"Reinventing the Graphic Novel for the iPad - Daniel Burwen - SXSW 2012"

So it's a combination of sort of music, sound effects, and using them really intentionally. Let's look at the animation next.
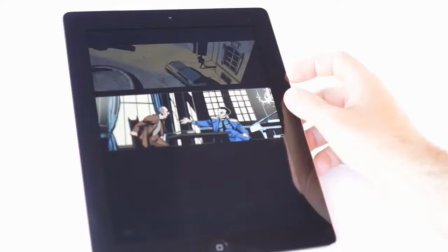(24:55)
And so here, as you see, we're introducing one panel at a time. And it's very intentional, it's paced, but it only goes as fast as you tap forward.
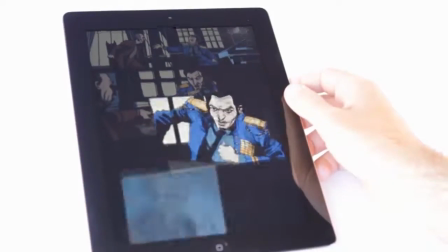(25:04)
I'm sort of speeding through it here. You can hear certain sound effects will come in and add sort of punctuation on top of an ambient sound in the background.
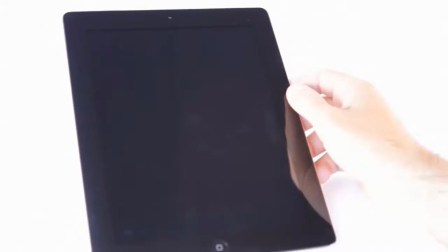(25:12)
It's a very subtle approach to creating a cinematic reading experience, so to speak.
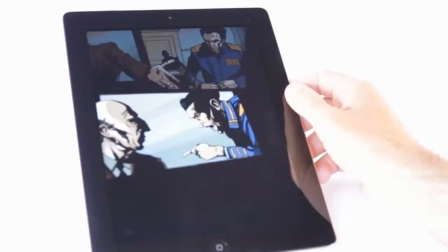(25:17)
We really want the words to come forward and the sound to sort of support that and the motion to support that,
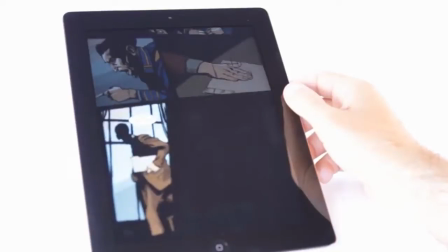(25:23)
and so it's not really about overwhelming you with too much motion and too much sound.
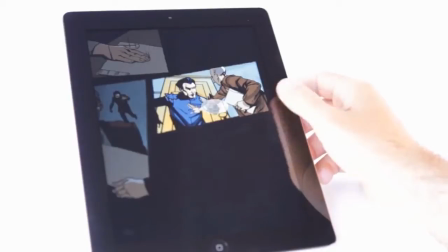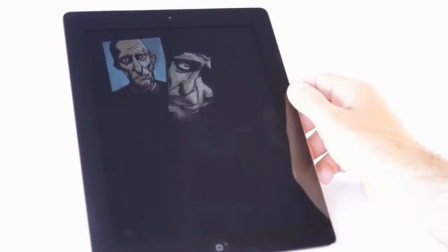(25:35)
We talked about Ajax being built in a game engine, and it's very hard to tell, but at the very end here,
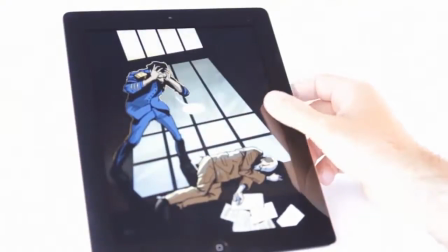(25:41)
as the paper sort of rolls off the screen, you can see that it's actually 3D objects.
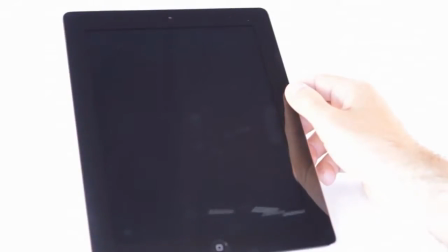(25:46)
There they are, rotating ever so slightly. So we didn't push that much in the app, but there is an opportunity to do that, I think, going forward.
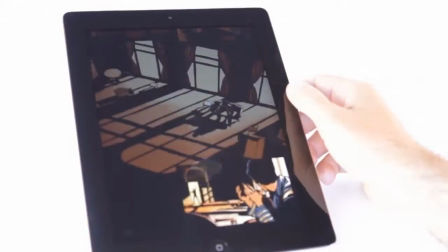(25:54)
And as we mentioned before, there's supplemental content throughout the book. And what you'll see here is that you can actually find supplemental content right on the page in certain moments.
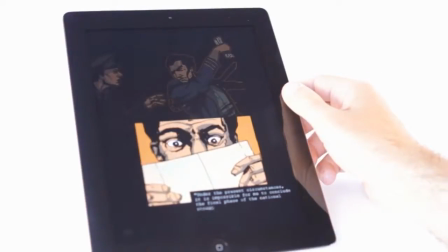(26:03)
And so here, a star is going to pop up right at the end of this typewriter section. If you tap on it,
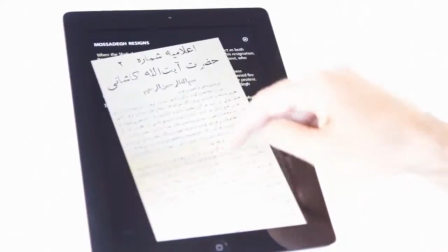(26:11)
you see supplemental content pops up right on the page to give you that sort of departure, that tune drill down,
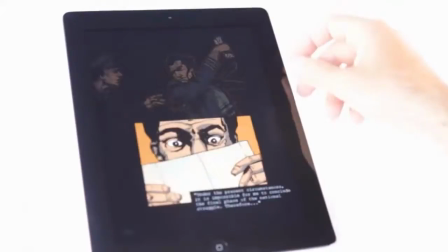(26:16)
so to speak, where you get to go check out certain extra pieces of information while reading.
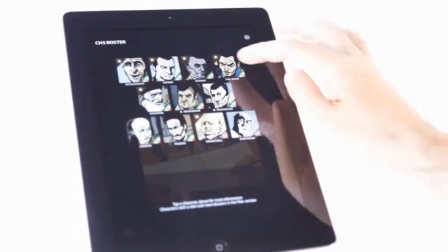(26:23)
There's a roster as well.
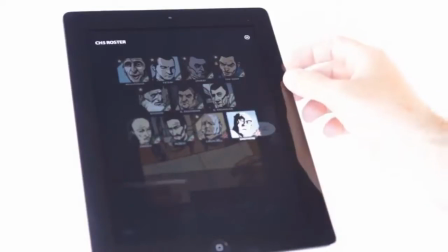(26:25)
We changed character artists every chapter, so we wanted to refresh your memory of who the main people were, and so you can just call this up quickly to find out who the Shah was,
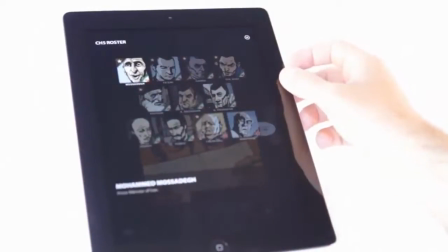(26:33)
or who Ayatollah Kashani was, or Mossadegh. And my hope is that with this, it really keeps the reader informed.
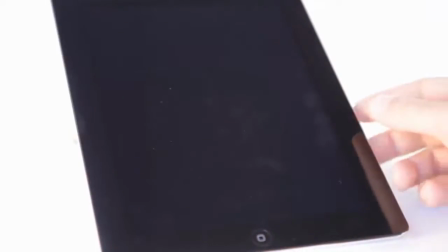(26:43)
So next we're going to show you a departure into the files section. And so there's this narrator who's this main character, so to speak, this nameless narrator.
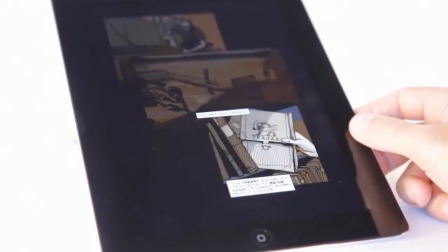(26:51)
And he's an old CIA operative who's reflecting on his life. And here we have him actually pulling the Ajax files off of a bookshelf and looking at them.
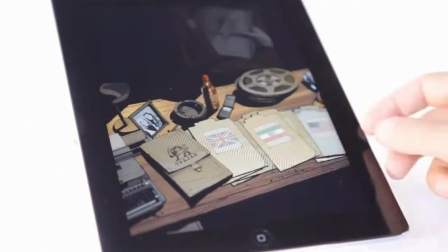(26:59)
And what's so cool is that you can actually explore these files in a first-person view as if you were him.
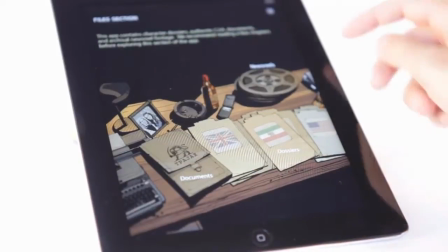(27:04)
And so this is our way of weaving that right into the narrative.
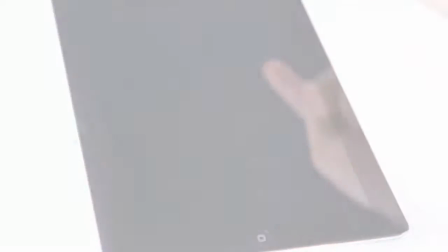(27:06)
If you actually tap in the center of the screen, pull up the menus and hit the file section, top right corner, up pops this portrait version of the app.
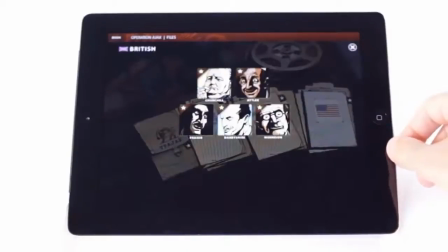(27:15)
And inside of that you can see dossiers on each of the main characters. And so here's one on Churchill.
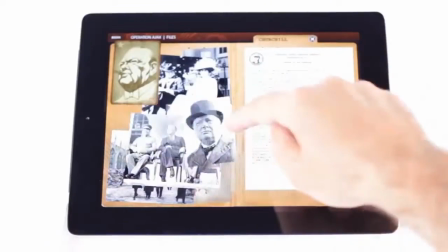(27:20)
And I thought this was a really cool way to bring history into the app in a way that was sort of a nice departure. It's almost like a transmedia experience,
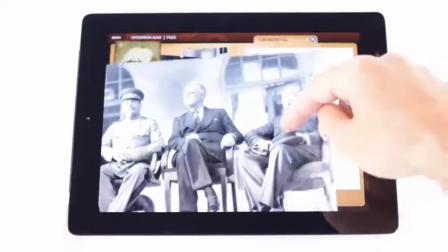(27:27)
all self-contained, right? So, you know, this is one section of the app designed entirely to just show you supplemental information in a really cool and engaging way,
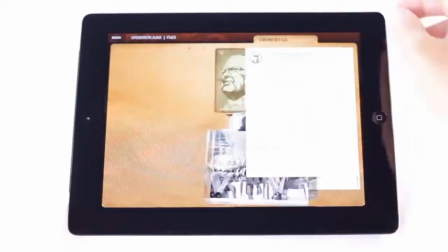(27:36)
as if you were the narrator looking through these files yourself. And there's a pretty wide cast here of characters.
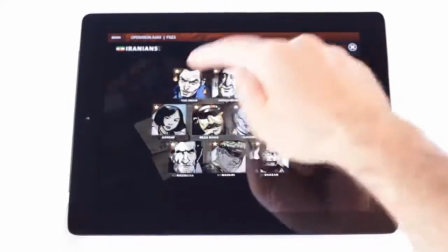(27:43)
So, you know, we have all these Iranians, you know, the Shah, for example.
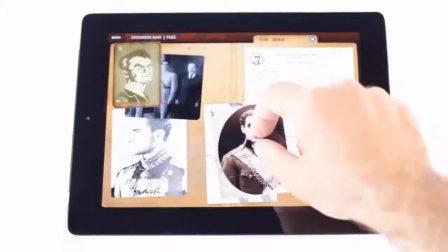(27:47)
And I thought this was a great way to just add background information that was engaging, interactive, that would make people curious, but without overwhelming them.
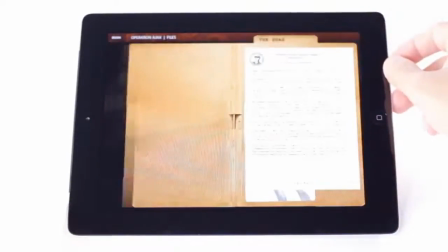(27:55)
And it was a real challenge to make sure that we didn't put too much text in, because it was very easy to just copy and paste in many, many lines of text into the app.
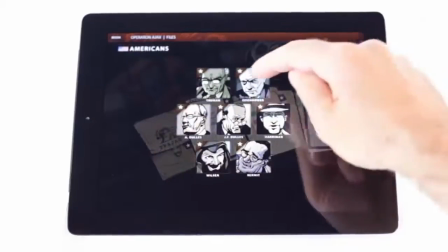(28:04)
Here's Truman.
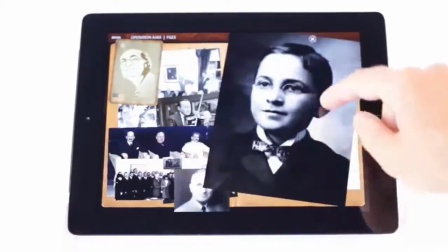(28:10)
So again, you can browse these photos. These are all Wikimedia Commons. We were really lucky in being able to find content we could use without having to license it.
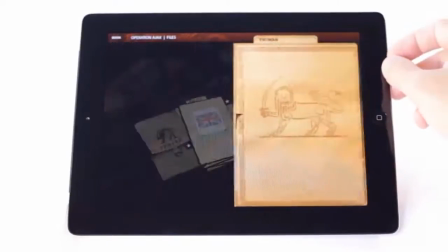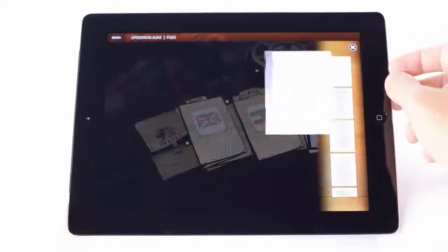(28:25)
So this is cool. This folder has actual declassified CIA documents in it. This is the original coup plan that was declassified in 2000.
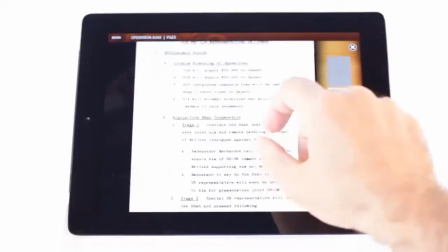(28:32)
And I don't know how well you can see it in the video here, but there's a Photoshop background into these to make them look a little more interesting.
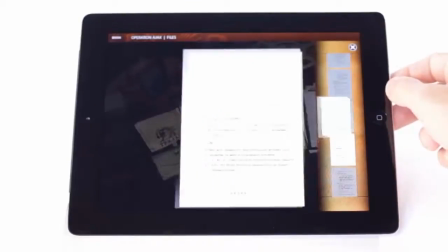(28:38)
Because they're black and white mimeographed scans, they're pretty ugly. So we put in a paper background to make them look a little sexier.
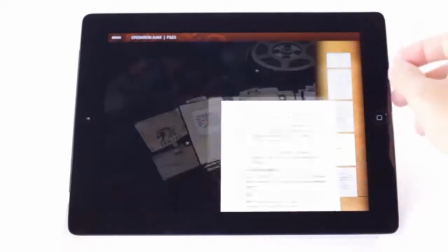(28:44)
But this is the actual coup plan. It's 8 pages long, and it talks about how to overthrow Iran's government.
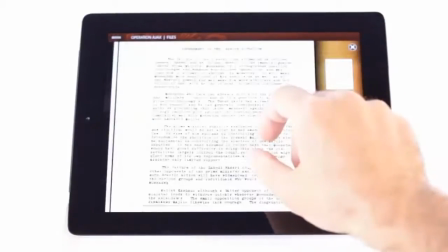(28:49)
We also have an assessment of the Iranian situation. This was released internally right after the coup was foiled the first time.
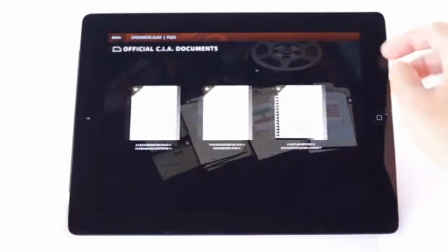(28:55)
And so it's cool to see actual documents that talk about this stuff.